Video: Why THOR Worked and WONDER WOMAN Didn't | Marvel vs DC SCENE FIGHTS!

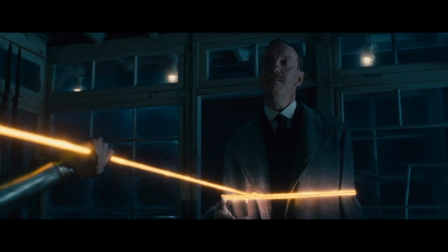[12:27]
They have a chat about human beings and their history. He monologues.
And is not the god killer.
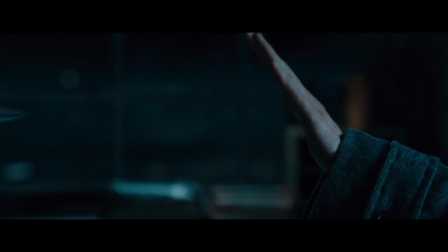[12:34] You are. They start these wars on their own.
The gist is that the god killer sword is useless and that Diana has been the real god killer all along.
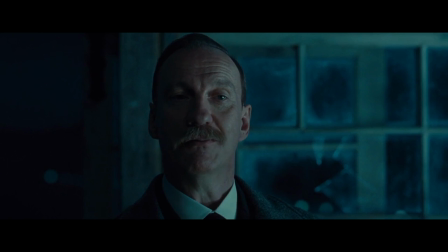[12:43] What?
And then he says, I don't want to fight you.
But if I must.
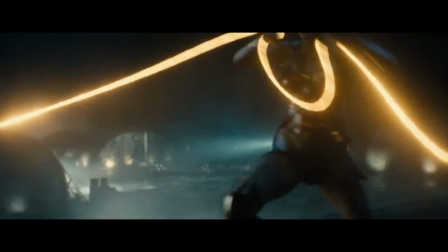[12:50]
And then we get a fun, wacky CGI fight.
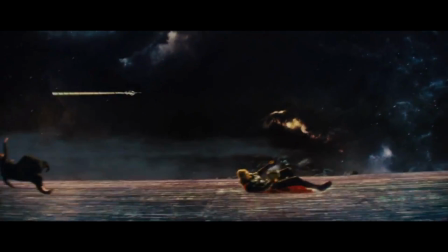[12:54]
Okay, now let's address those attributes that I mentioned in Thor and see how they match up to this final fight.
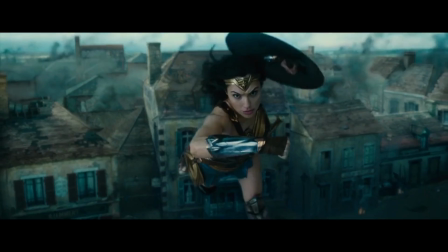[13:00]
One, we have not seen these characters fight before, only Diana. And because Ares is a god, we just assume that he can do anything.
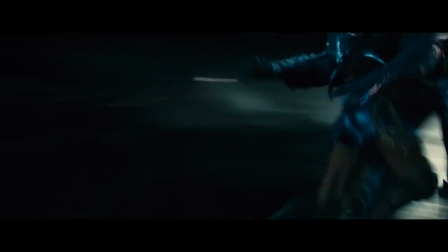[13:07]
And the fight devolves into two blurry cartoons bashing into each other.
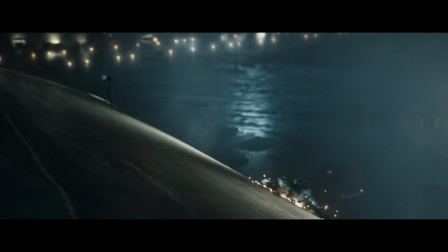[13:10]
This kind of spectacle has been popular since Agent Smith fought Neo in Matrix Revolutions, and I hate it.
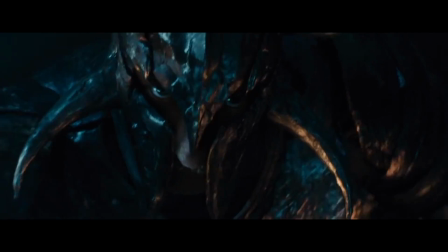[13:17]
Fights between all-powerful beings flying around are boring because there are no stakes. No way to understand if one invincible god is hurting the other one.
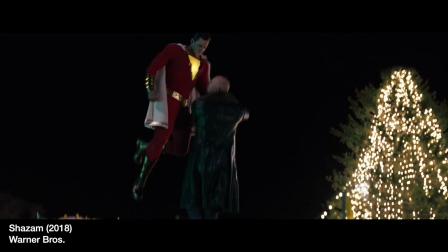[13:24]
Or, since they're flying around, there's also no sense of spatial awareness. The movie Shazam understands this and deliberately grounds the hero and villain during their final fight.
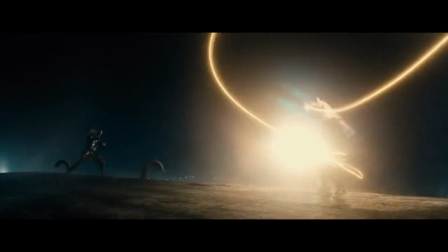[13:33]
Wonder Woman's final battle is just ugly. It's a dark fight with the big gray villain, the kind of rush CGI we saw back in the aughts, not in 2017.
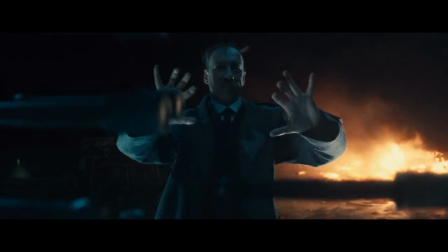[13:42]
Now, it's cool that Ares wears just a business suit. It's classy, you know? A guy in a suit looks like a more badass villain, and it's actually something we haven't seen much before.
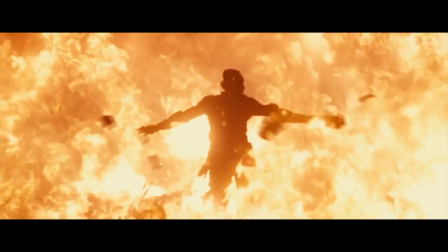[13:51]
But, oh no, wait, there he goes, making blurry CGI armor for himself, so now Diana's just fighting a cartoon with a person head.
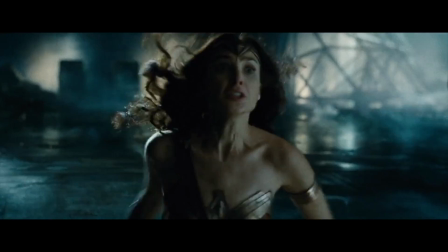[13:58]
From here on out, the fight no longer feels real. It's like we're watching this.
World, they fight, they bite, they kick some serious fear.
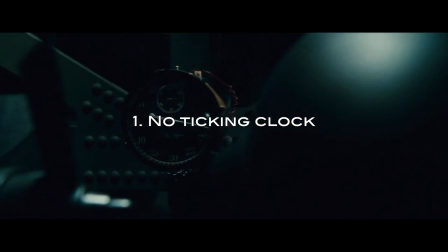[14:05]
Okay, point number 2. The Thor battle had a ticking clock. Now, this is also technically true in Wonder Woman, but time isn't running out for Diana to fight Ares.
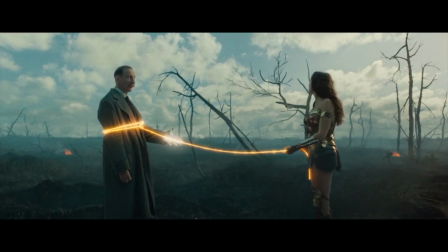[14:13]
Steve Trevor is trying to detonate the gas to prevent war from perpetuating. But Diana and Ares could be duking this out for 1,000 years and it wouldn't matter.
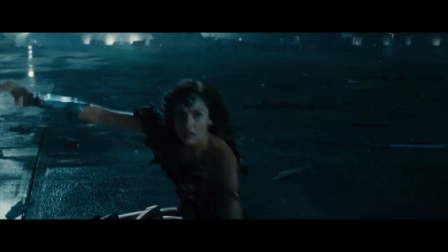[14:22]
Number 3, location.
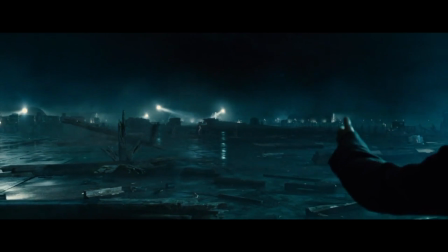[14:24]
The battle takes place on a generic airfield, and we never understand where these characters are in relation to one another, the gas plane, or even Wonder Woman's friends.
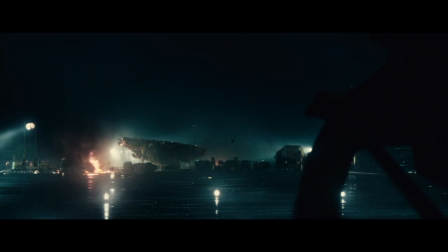[14:32]
Eventually, we do get this shot showing that the CGI spectacle is far from the human actors.
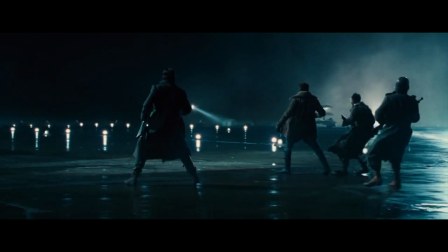[14:37]
In other words, the big CGI fight they added in reshoots is far away from the actors that they filmed during principal photography.
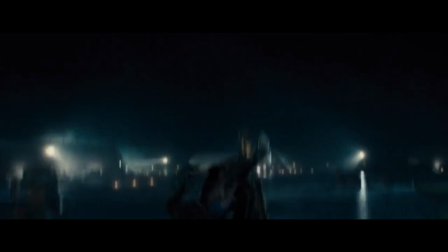[14:43]
Now, compared to a compact setting like the Bifrost, this location is terrible. It's just a wide open space where two cartoons can bash each other around.
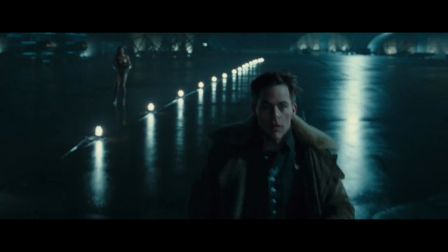[14:52]
This could have at least taken place on the same runway where Steve was trying to take off,
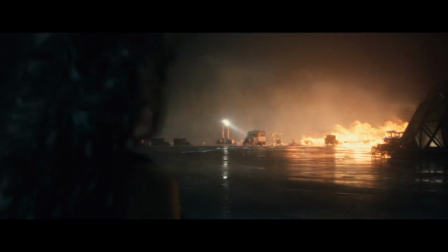[14:56]
but the movie is very deliberate, showing us that this is far away and removed from the real action,
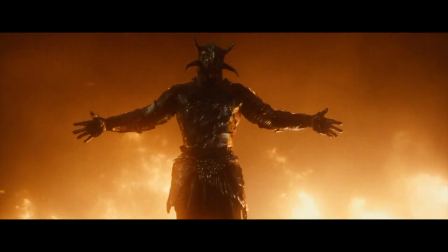[15:01]
which is Steve's sacrifice. Like this line, "Look at this world." Dude, it's a burning parking lot that you set on fire.
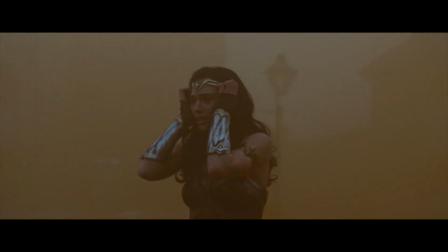[15:10]
This would have meant something if the fight was in, say, that town that was just gassed. So the setting makes it feel like the fight was tacked on and poorly planned.
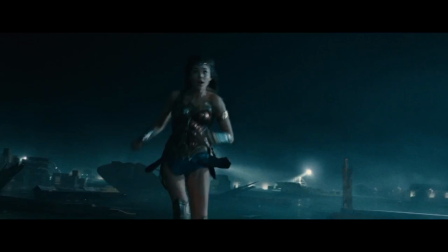[15:17]
There's no emotional resonance or connection to the environment, or even a location that we saw earlier in the movie.
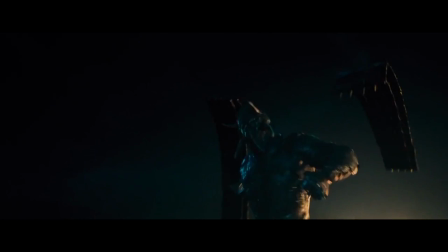[15:22]
This is also an area where bad CGI tanks this fight. The number one most important thing to get right in a virtual scene is the lighting.
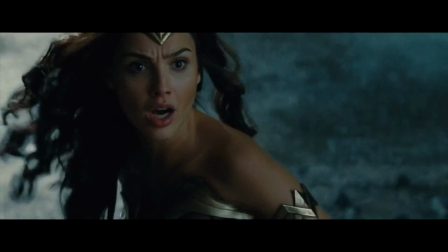[15:30]
If everything else is rendered perfectly, but the lighting doesn't match, it won't feel real. Like in this scene, Ares steps from a giant inferno.
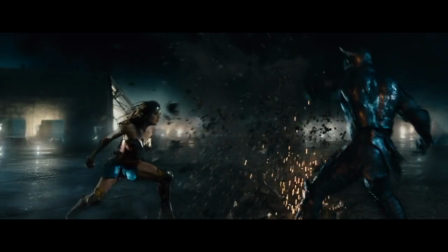[15:37]
He leaps out of shot to fight Diana, and then emerges into Diana's frame where the lighting is still cool night blue.
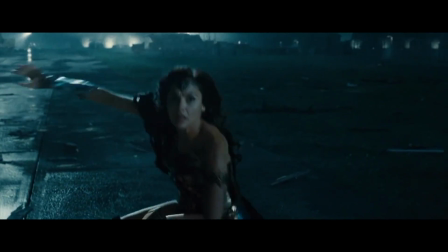[15:43]
I'm guessing this is because Gal Gadot was filmed with one kind of light.
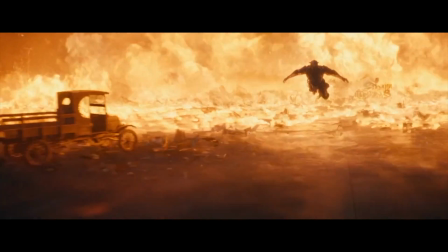[15:46]
Then they decided to add in the big burning CGI fight, so they said, oh, okay, so we'll just have him leap out of frame and then fight her somewhere else.
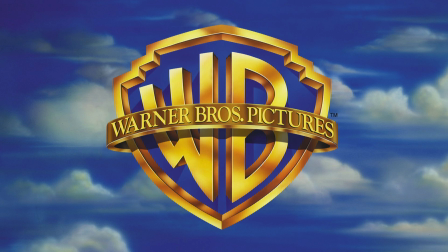[15:52]
And when I say they, I mean the studio or the producers. It just feels like someone else had a loud creative influence in this finale. Who could that have been? So to understand this scene better, I turned to my old friend Noah Sterling.
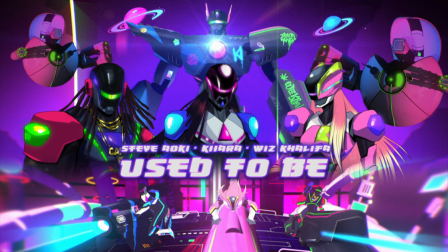[16:06]
Now, he's best known for his work with Marvel, directing their animated digital series, and he directs animated music videos for stars like Doja Cat, Wiz Khalifa, and the White Stripes.
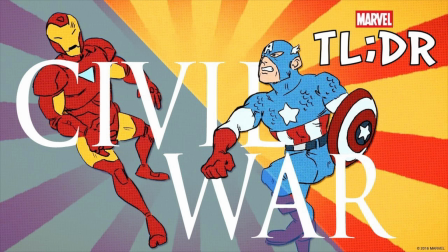[16:15]
He's an expert in animation and visual effects.
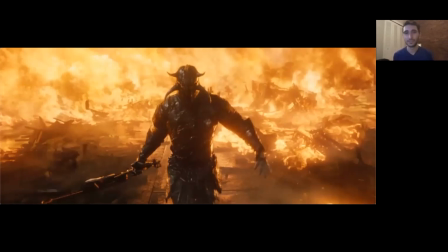[16:18]
The design of the character itself is just kind of generic baddie in a Dark Souls video game.